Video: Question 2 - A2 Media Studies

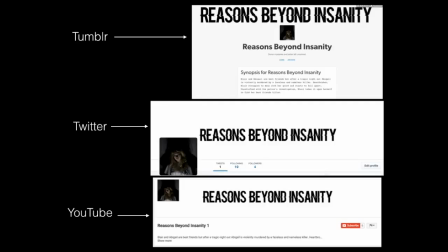243s
For all of the pictures for the Reasons Beyond Insanity social media pages, there's a picture of Blair which is very similar to the poster, but just from a different angle. It's very important to be present on social media, as this is the best form of promotion for your film.
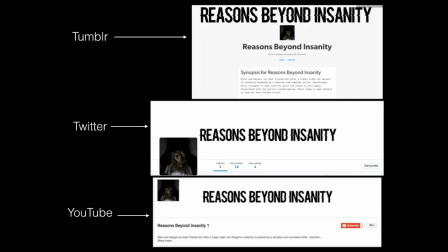260s
It gets people talking about your film and sharing it and getting more well known.
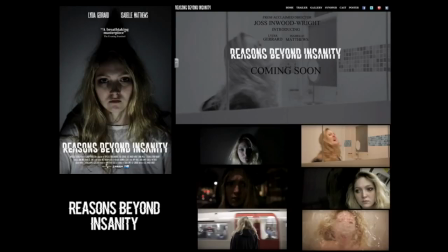264s
So I think it's really important to have the social media pages easily accessible from my website. I've also represented Blair's insanity clearly through all three texts, I feel.
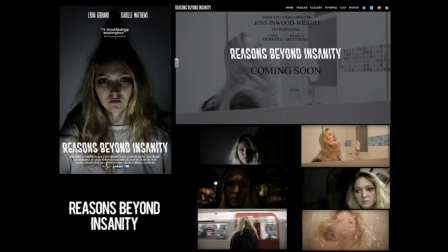278s
The shadows across her face in the poster clearly show there's a darker side to her, and this picture
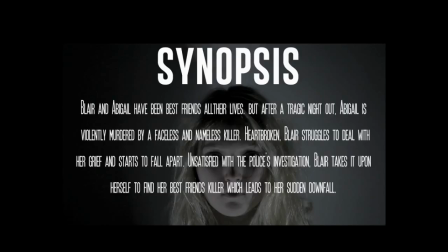286s
comes from a clip that I've used in my trailer and in the montage for the background of my website, showing a clear synergy between the texts. I've also used a similar picture for the background of my synopsis page in my website.
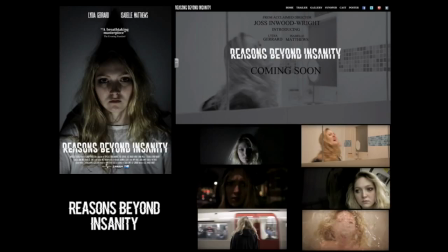300s
So therefore her insanity is clearly shown. I've also put some screenshots here of close-up shots that we've used and that clearly show her insanity,
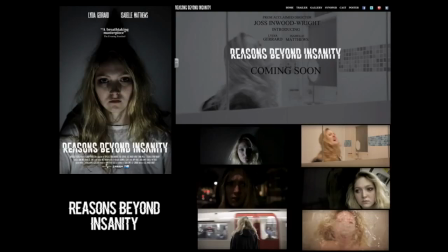313s
and I feel create synergy across all three texts because, as you can see, there's the clip from the picture for the poster. The use of reflections and close-up shots really helps show her insanity. That's the end of my question 2.